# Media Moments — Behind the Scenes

Hi, and welcome to Media Moments, where you'll find out about television news. You may wonder why I need a hard hat to introduce that. No, I'm not having a bad hair day. I don't think. Anyway, just as there are architects who draw blueprints and construction workers who create buildings, there are people who put together the news. Piece by piece and brick by brick, a news program is built. It looks easy. A person reads in front of a camera, no biggie. But there's more to it than that, a lot more. A news program is carefully constructed. All of the people and things that go into the mix affect the final product. Nothing is done in news programming without a lot of thought and preparation. First of all, let's take a look at the basics. The set of a news program. You'll find out some surprising things about where news programs are produced. In the world of television news, sometimes all isn't as it appears. Sometimes a wall isn't a wall. And sometimes the only thing that's real is the news itself. Oh, and me. Keep in mind when you're watching these segments that they were put together too, just like a news program. I'm the only real one here. A news set is very different in reality than it appears on your television screen. First of all, you might be surprised at how small it is. It's just an area in a very large room.
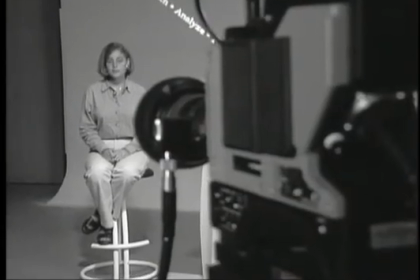119s
A television studio has to have enough space for all of its technical equipment and operators. And the set may take up less room in the studio than anything else, even though it is the focus of everything that happens there. Other things on a news set are also not as they may appear on television. The background of a set looks like a wall, but it's really just a flat piece supported from behind and not connected to other walls. Like a magician who gives the illusion of pulling a rabbit from his hat, a studio gives the illusion of walls that aren't really there.
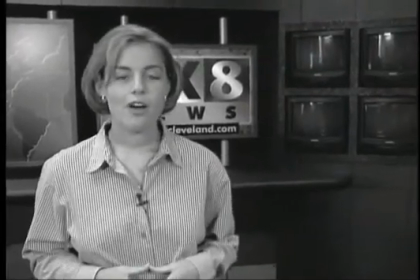155s
But on television, the background may look like a wall, and viewers may even think they are watching from within a newsroom.
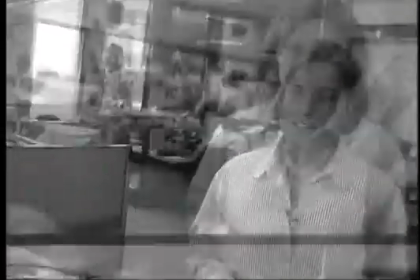162s
But the sets used by anchors and the newsroom are two separate places.
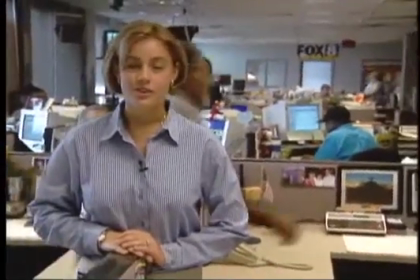166s
But an actual newsroom where stories are collected and written is actually a very busy place.
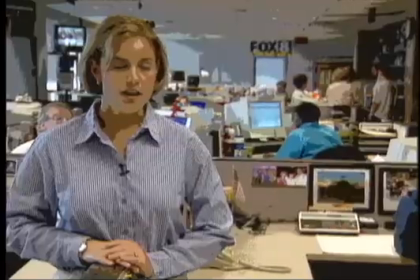171s
It would be difficult to do a regularly scheduled program there. However, it is done occasionally for late-breaking, important news.
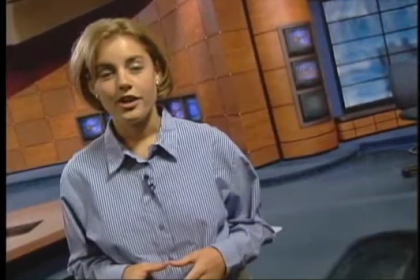179s
The sets used for news programs are carefully designed to give an authentic atmosphere to the program.
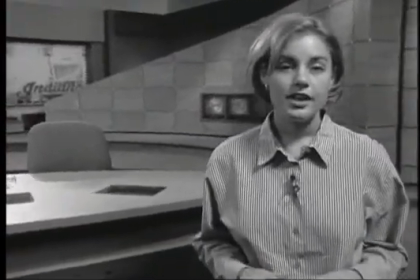185s
By using a professional office appearance, the stories take on a weight and seriousness that impress the viewers with how the story unfolds.
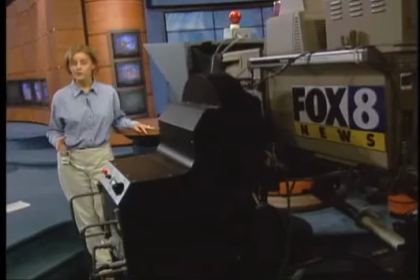194s
The room where the news is being told helps the viewers believe this is the important place to hear about the news. Okay, so I've got the basic set built. It wasn't so hard, but, oh, excuse me. I knew that. There's a lot more to the setting of the news than just the room or location where it's done. There's furniture, background, and set pieces, all of which are other parts to the building of a news program. For example, did you ever notice the studio background of the news? The picture that's projected behind the anchor. Actually, I was thinking about a city skyline.
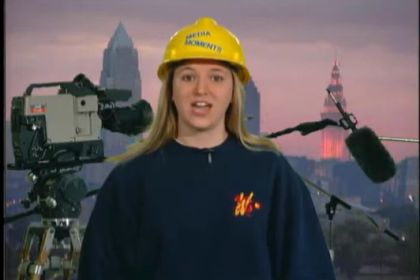232s
This kind of thing instantly identifies the location of the news, like New York or Los Angeles or Akron. It's not the real skyline, but it looks like it. Something else that is carefully thought out is the furniture and how it is used. Why is it that a news anchor always sits behind a desk? Are they tired? Are they wearing ugly shoes? Or is there hidden meaning there?
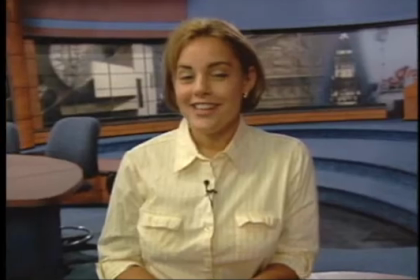258s
During a news broadcast, more than one set is used. We already looked at the main set where the anchors are stationed.
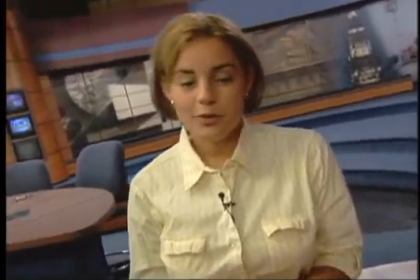264s
This set gives a professional, business-like appearance with a background wall, which, of course, isn't really a wall, but a flat.
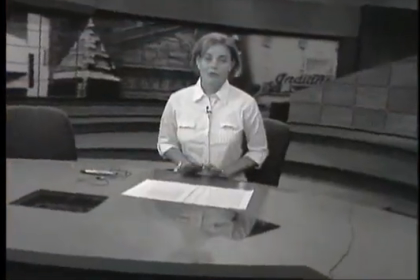272s
Anchors are almost shown sitting behind a desk or large table.
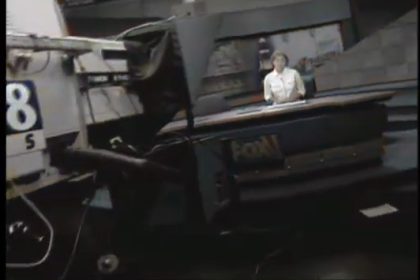276s
For example, rarely do you see anchors standing behind podiums or sitting around coffee tables.